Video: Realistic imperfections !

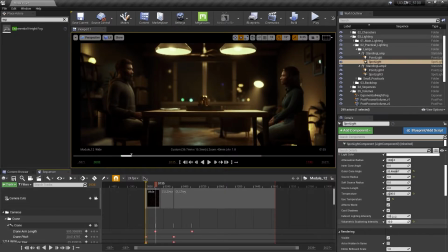16:36 Like, yeah, it looks cool, but maybe a little too distracting. Maybe let's keep it at 5, where it's like, it's believable that there's a shaft of light, but it's not over the top there.
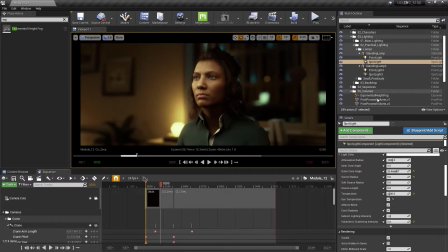16:49 All right. So that just adds another little element of believability of reality. You know, if we're playing with fog, that's, you know, the same reason we would add fog into a real scene on set is the same reason we add it here. It's just to add a little extra dimension, a little extra depth to the scene.
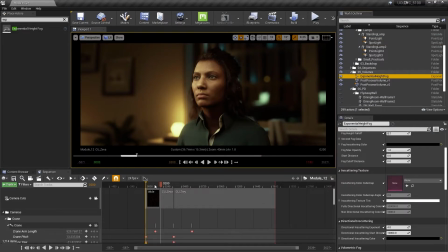17:08 And that's what we're doing with by adding that in. Just make it more cinematic, essentially.
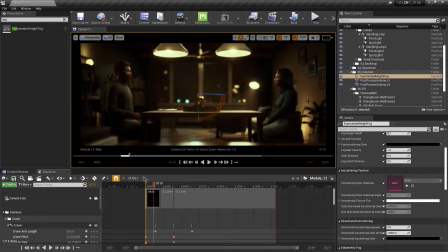17:16 So I feel pretty good all around about all these little tweaks we've made on the post-process volume. Let's take a look at how this all looks without the post-process volume so we can see the before and after. So if I go to post-process volume V2 and search enable, we're going to turn it off.
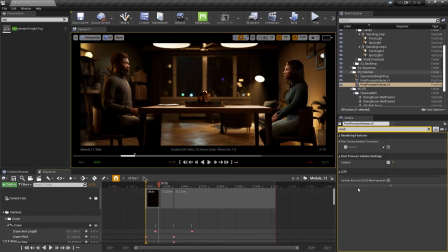17:34 And let's scroll to a part where it's in focus here. And off and off and on. And notice the bloom. And of course, our color correction.
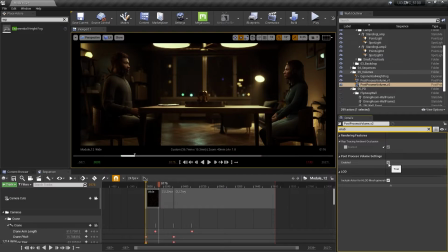17:50 Now, we did get a little darker, but I think we're in a more cinematic world here now. You know, this belongs more in a, you know, probably a network sitcom show. And then this becomes a part of a Fincher movie, or, you know, something like Benjamin Button, which I guess is a Fincher film.
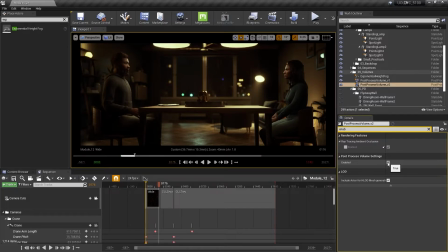18:10 But yeah, so there you go. We have a pretty big radical difference, though we've brought everything together by bringing some flair, some grain, a vignette, some bloom, and some fog, and bringing, of course, our LUT and our color grading all together.
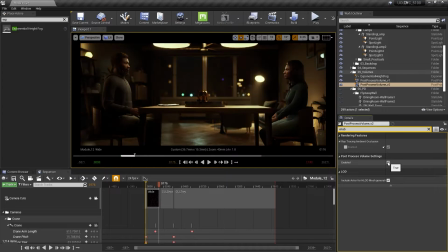18:28 And we've had a pretty awesome result here.
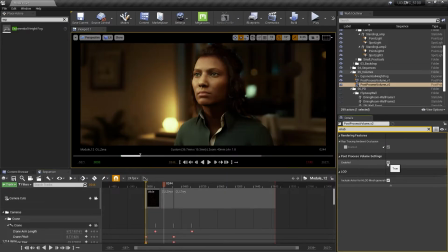18:31 So back to Zivas now, and on and off, and Trey.
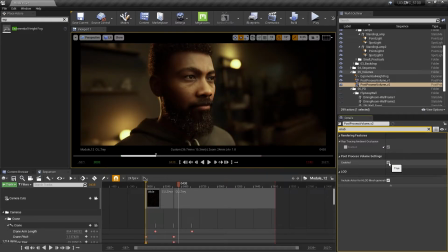18:41 So yeah, and there you have it. One last thing I wanted to show you is by going to, we're going to hit our console command, and we're going to hit our tilde key, console command, tone mapper.
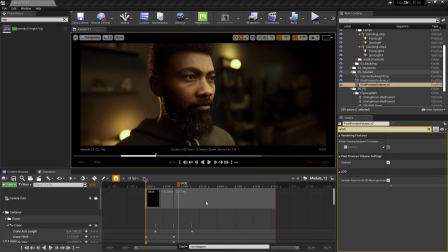18:57 We're going to search for tone mapper sharpen, and we're going to dial this up to 2. We're just going to sharpen the image a little bit, make it a little bit more high res.
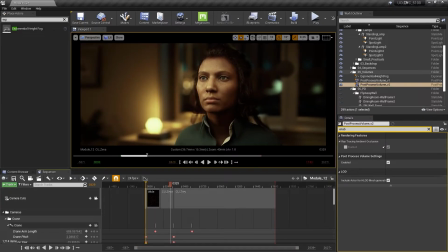19:10 Now, I think it's actually a little bit too much here. Let's just go to 1 by hitting up on the arrow key and then going to our most recently used command, and we're going to do 1 instead of 2. And that feels pretty good. And then just to show you the difference by, again, going up on the key, and we're going to go to 0.
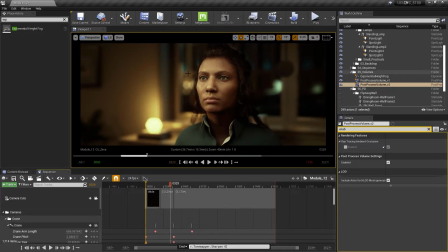19:29 Look closely at her eye, you know, the highlight in her eye when I hit 0. And you see it's quite a bit blurrier. So we're going to just sharpen that up by hitting tone mapper 1. You want to be really subtle with this, because if you go too crazy, it just doesn't look good.
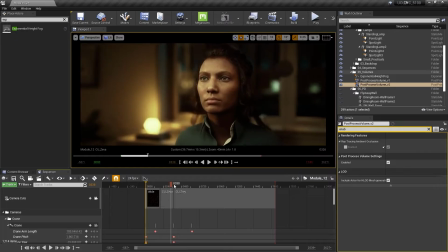19:46 So that was one last thing to kind of bring everything together. And that's feeling pretty good all around.
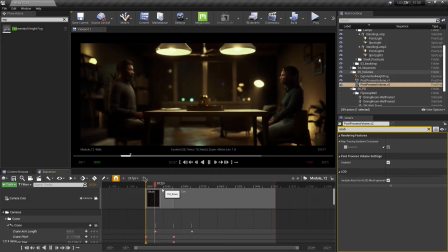19:52 Let's take a look at some of our other cameras really quick. So we have our wide, feels great.
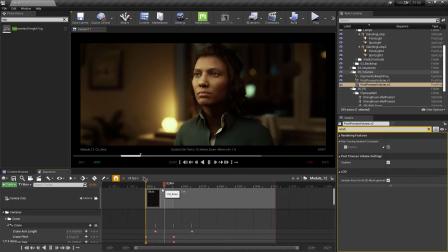19:58 Nice close up on Ziva, coming around on her.
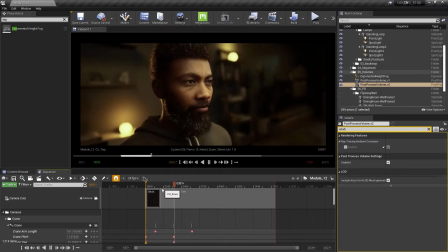20:01 We have our handheld look playing well, and a nice little tilt down on boom down on Trey.
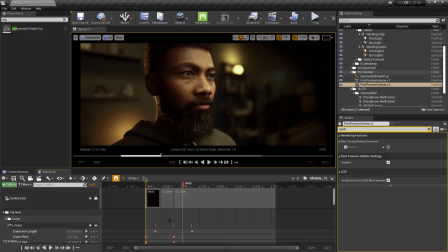20:09 Let's take a look at some of our other cameras that we created, the crane shot and our dolly shot.
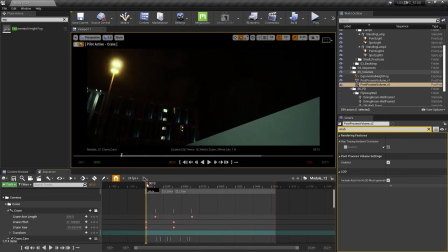20:16 I wanted to point something out here. So here we are in our crane. You know, a nice little flare coming from that lamp now. Pretty subtle, nothing too crazy. And let's go ahead and hit play on that.
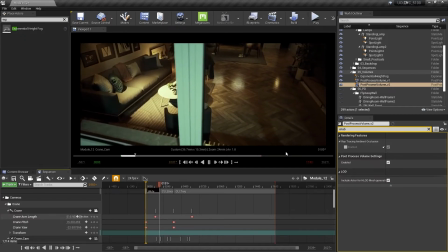20:30 And our grade is working really well. We have these kind of nice cyan blues now.
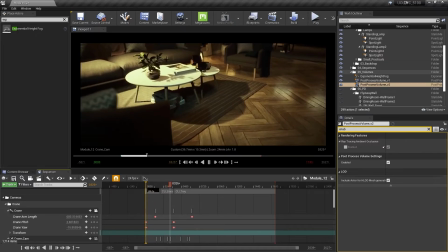20:35 That looks pretty nice right there. The warm colors are coming together pretty nicely.
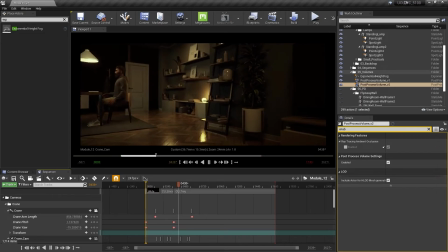20:41 And I wanted to point out something here.
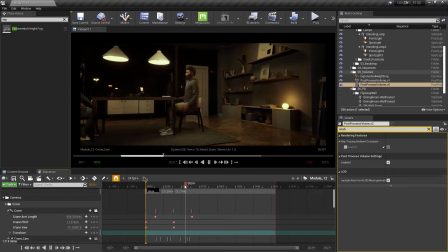20:44 So if we were shooting from this side, this is now just a on-set tip, if you will.
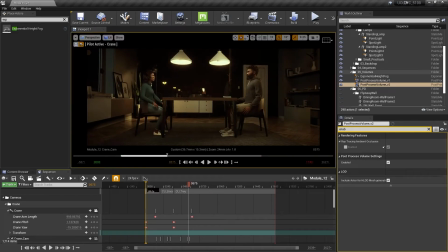20:49 If we were shooting from this side, I probably wouldn't have the lighting that I have on them from camera side right now because it just looks a little too flat. Oh, by the way, let's bring up our wall again. I would probably turn off the lights that are kind of front lighting them right now.
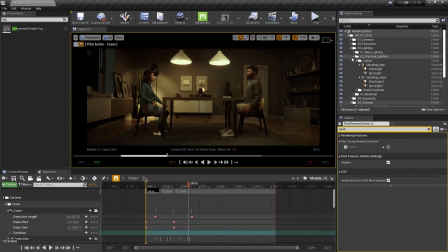21:03 So just really quickly demo, I'm going to go to my practical lighting, main lighting actually. Under main lighting, we have our talent lighting, and under kickers,
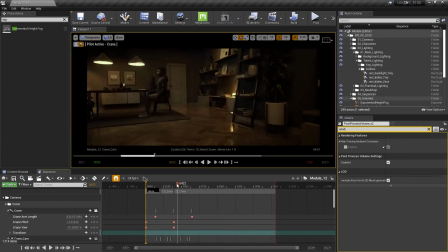21:15 that's what we're going to turn off, and watch just how much better that feels as far as lighting goes.
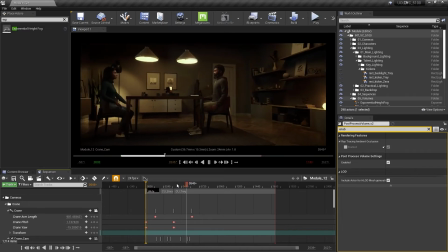21:23 We're just not as frontally lit. It's more of a silhouette.
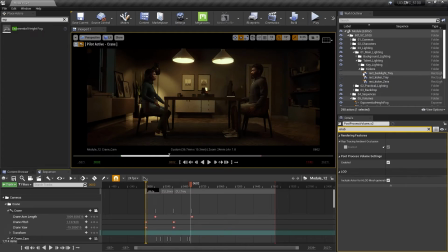21:27 Now, of course, I would do a lot more than this if I was really lighting it, but I just wanted to show you really quickly how the kickers are just making it less interesting, just overly lit and flat to camera.
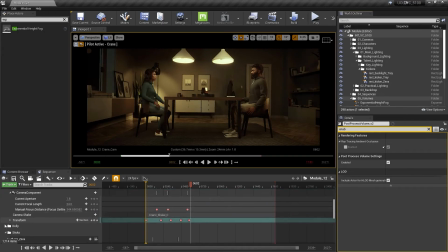21:40 Another way to demo that is if we scroll down over here and we go to our dolly, we can take a look at our dolly camera here.
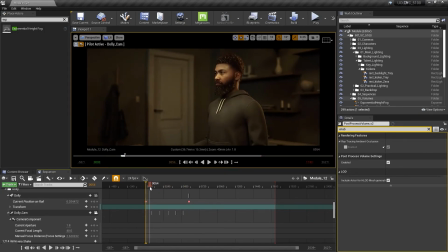21:47 And if we go to the other side, look how pretty flat that is.
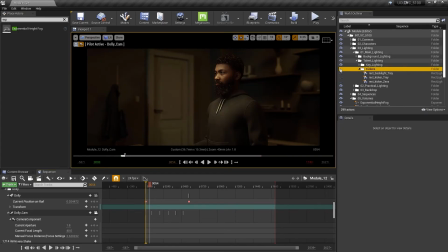21:53 Let's again turn off our kickers. And that's a lot moodier, a lot just more interesting. And even if we play back our dolly shot, let's see how our flares and our blooms are all working together.
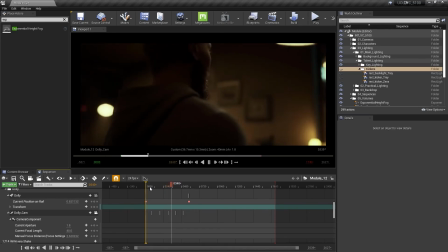22:07 And that's, it's feeling pretty great right there. Like there's moments in there that feel really cinematic in that shot.
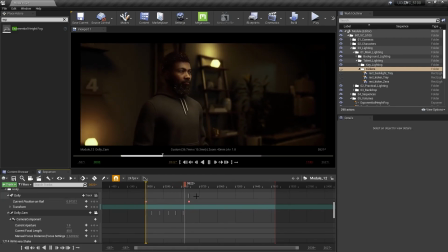22:14 And notice how by turning off the kickers, how much more interesting that shot became as far as lighting goes.
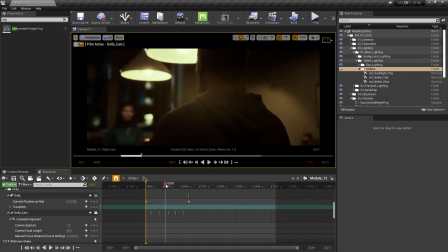22:21 Again, it's not a lighting class, but just wanted to demo that, especially in this part of the shot. Because check this out. There's a kicker back here, an edge light that's going to make him really flat.
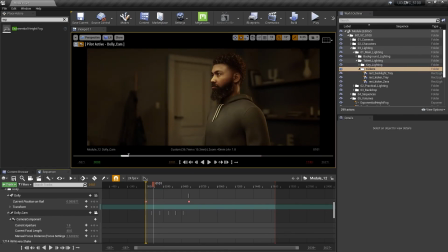22:34 And that's just not interesting. Not interesting here. And it's certainly not interesting here because we're just seeing way too much.
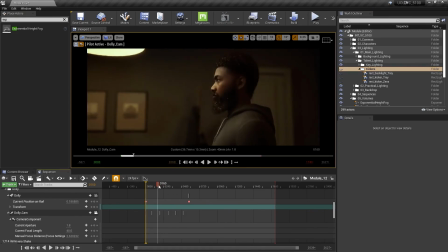22:42 We're feeling that light on him. So I'm going to turn that off again. Yeah, there's moments in here that look really, really great right in that region there.
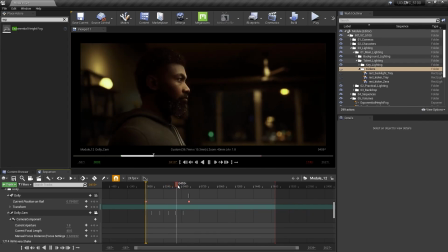22:51 And so there you have it. I think overall, we've done a really good job with our post-process volume.
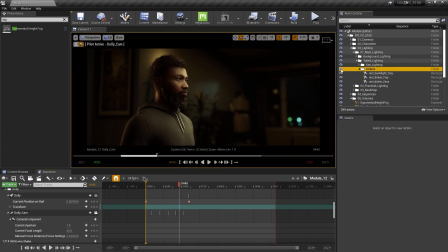22:56 I'm going to turn the kickers back on from this side now. And that looks better, obviously, for this side of the camera.
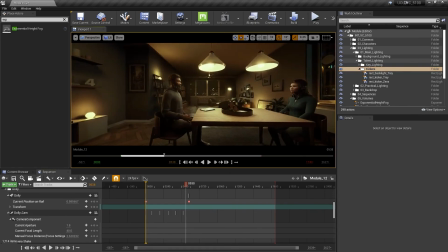23:03 But overall, I'd say we did a really good job with our post-process volume and kind of
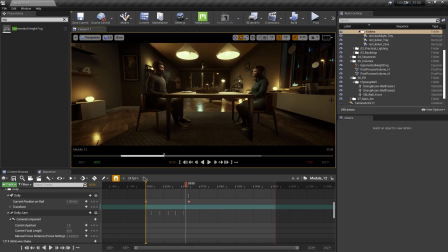23:09 degrading the image and getting a more realistic feel to all of our shots in our scene in general. Life is imperfect, so we just added some small imperfections to mimic that.